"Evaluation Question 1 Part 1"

One ring to rule them all.
Hello, we're the group behind the Vacancy on One Hill promotion. Before producing a teaser trailer for an up-and-coming film, we looked at all the forms and conventions associated with a teaser trailer by analysing multiple teaser trailers. We looked at trailers such as the Amityville Horror and non-horror teaser trailers such as Star Trek and Spider-Man, looking at the basic forms and conventions. By doing this, we realised the very loose forms and conventions associated with film teaser trailers.
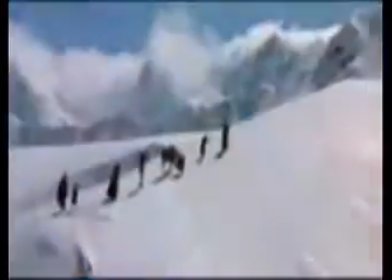(0:35)
Next, For example, the Lord of the Rings trilogy teaser trailer used voiceovers which accompany clips from the films themselves,
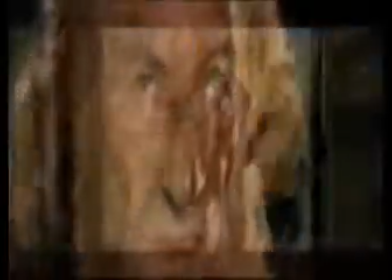(0:41)
whereas the teaser trailer for Spider-Man showed a scene of Spider-Man foiling a bank robbery which never actually appeared in the film.
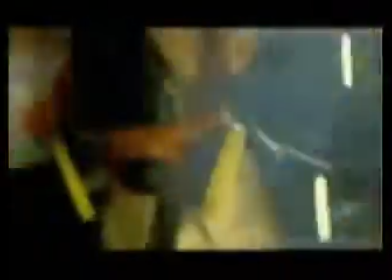(0:49)
However, we did take note and use a convention that nearly all teaser trailers use, which is the use of titles to convey important information.
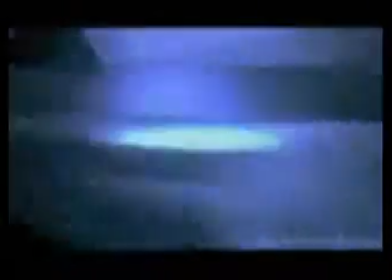(0:56)
Titles can develop the trailer and evoke more excitement. For example, I analysed the Star Trek teaser trailer and we all took note that the title used movement and animation to reflect the film.
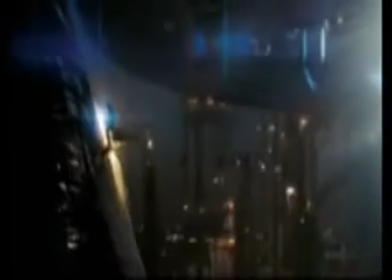(1:06)
The use of a lens flare to accompany the slick text reflects the futuristic and technical setting of the teaser trailer.
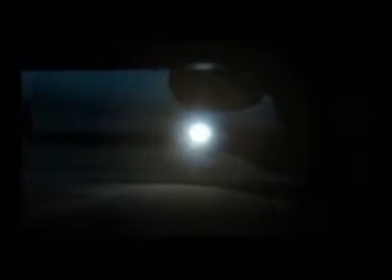(1:13)
For our titles on the teaser trailer, we wanted to create a text animation that was eerie and ominous, typical of that in a horror genre.
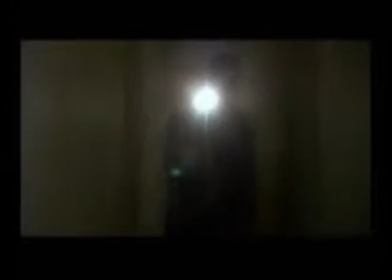(1:19)
This is why we chose the Gothic distorted serif font, which is a style that we've used for more than a century to connote menace.
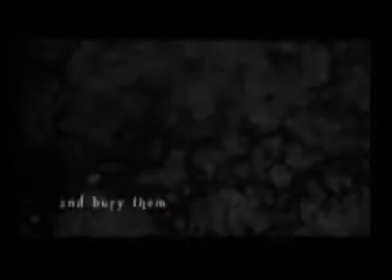(1:25)
We also included appropriate slow movement and faded the text on in the style which caused it to look like the titles were bleeding onto the screen. A similar effect was used on the text in the Amityville Horror trailer. This ultimately continued the tense tone we wanted to create, which would help us promote the film.
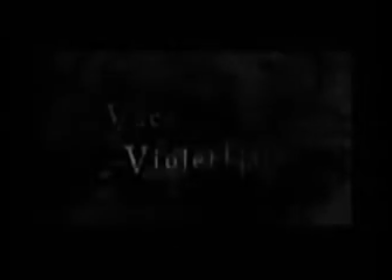(1:41)
Additionally, similar to other teaser trailers, our titles also shared information with the audience about the context of the film. The film will be set in a haunted house. It will focus on the father and the son starring in the trailer, and the haunted house will torment them both.
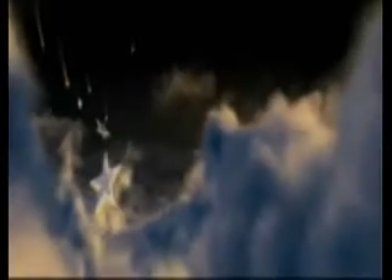(1:54)
Another convention that we use that's common with most teaser trailers is featuring production titles at the beginning of the trailer.
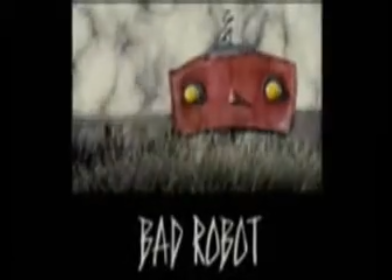(1:59)
By featuring production titles, production companies can promote their brand,
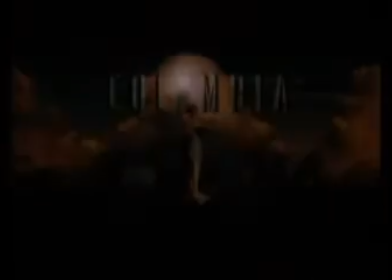(2:03)
whilst also allowing viewers to associate the trailer they are watching with other entertaining films the production company have brought them.
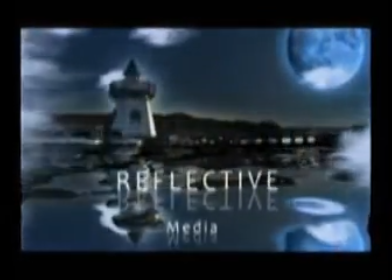(2:09)
We tried to replicate and develop other production titles with ours because they would be the first introduction our audience would be having to the film we were promoting.
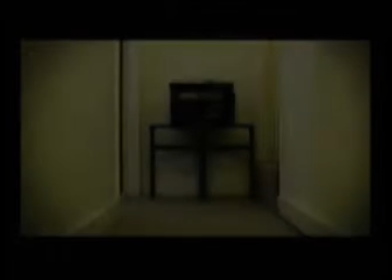(2:17)
We used simple animations to try and create simple but hopefully effective production titles.
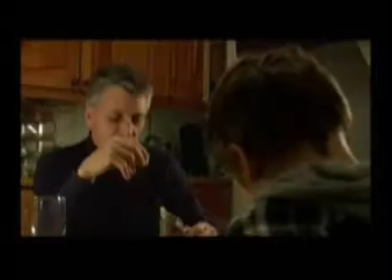(2:21)
On top of using conventions seen in teaser trailers, we also studied forms and conventions films use, more explicitly, horror films.
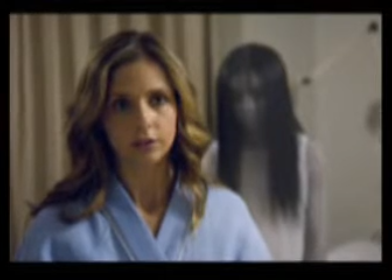(2:27)
After watching clips from different horror films and films in general, we saw that the one key filming technique used in order to direct the audience's attention was shallow focus.
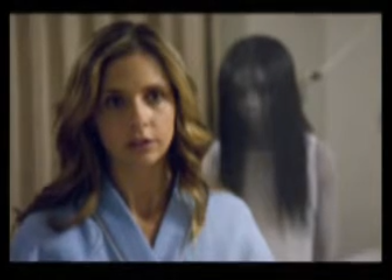(2:35)
As you can see from the Grudge screenshot, shallow focus is a very effective technique.
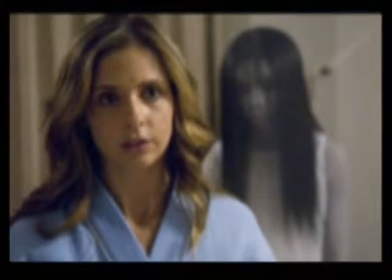(2:39)
The main character is kept in focus, drawing the audience's attention to her, whilst the evil presence is kept out of focus in the background,
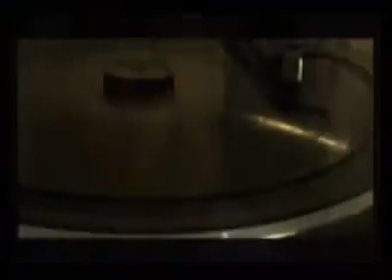(2:46)
meaning that it's a presence that isn't felt as much as the presence of the main character. Films commonly use shallow focus to get viewers to focus on the emotions conveyed by the person in focus.
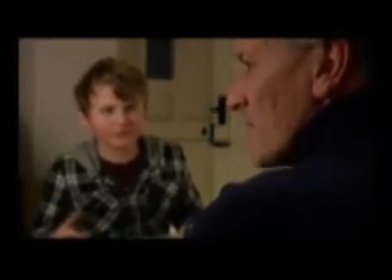(2:55)
We attempted to copy this effect with our shallow focus, where we drew attention to the father's reaction to the music playing in the house.
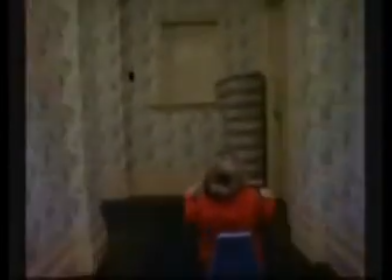(3:01)
Another key filming technique that we used was the consideration of framing and camera angles. This is something that's not solely considered by horror films, but considered by films in general.
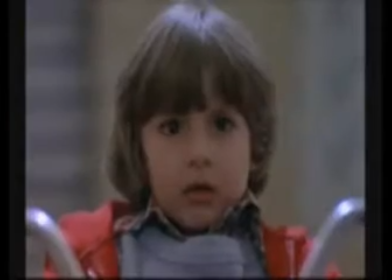(3:09)
However, horror films do use camera angles and framing for a unique, intended effect.
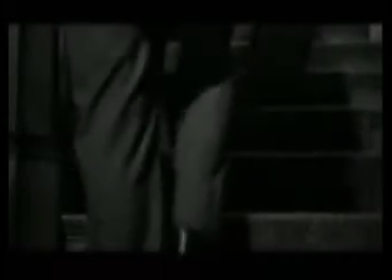(3:13)
For example, Hitchcock expertly used camera angles to present the characters in various situations.
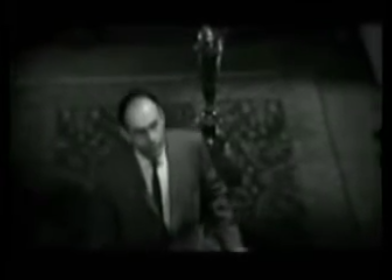(3:18)
When Milton Arbogast goes up the Bates stairs, Hitchcock uses a high-angle shot to portray the character's dangerous situation and his vulnerability.
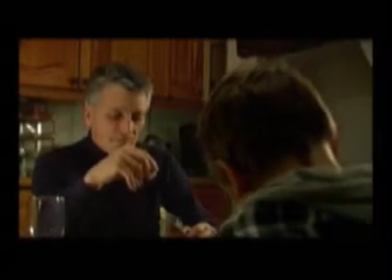(3:26)
We used a similar technique when we wanted to reflect our character's sense of danger when the lights started to flash by shooting them from above.
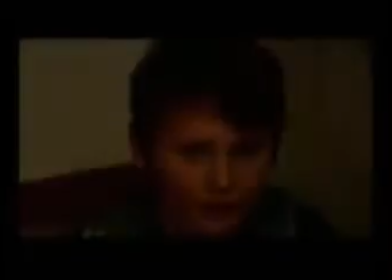(3:34)
Any dominance they had is lost and they become vulnerable characters because of the situations they have found themselves in.
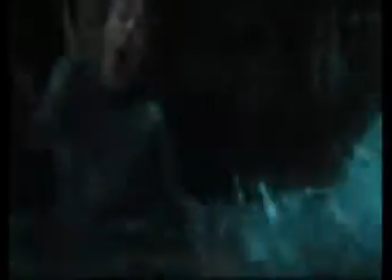(3:39)
Additionally, lighting can be used effectively to create atmospheric scenes. During our research of horror films, we noticed that low-key lighting is used frequently.
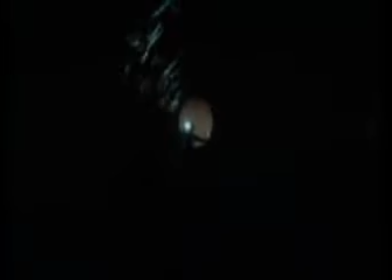(3:46)
Low-key lighting is when there is only one source of light drawing attention to one character and keeping the rest of the scene dark.
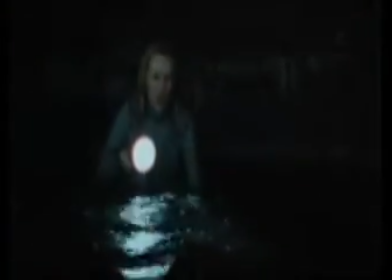(3:52)
It is used a lot in night scenes and in horror films, so it fits perfectly in our trailer. This style of lighting can create tension if used effectively.
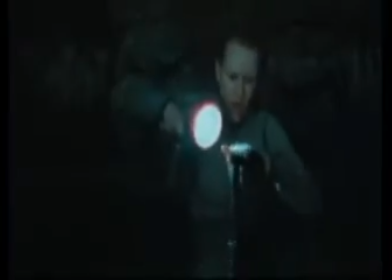(4:00)
It also helps when filming a night scene because the viewers are able to see the character in an environment which appears to be darkened by night. Most of our trailer uses low-key lighting during the torch scenes, which means that the viewers mostly see the face of the father rather than his eerie setting.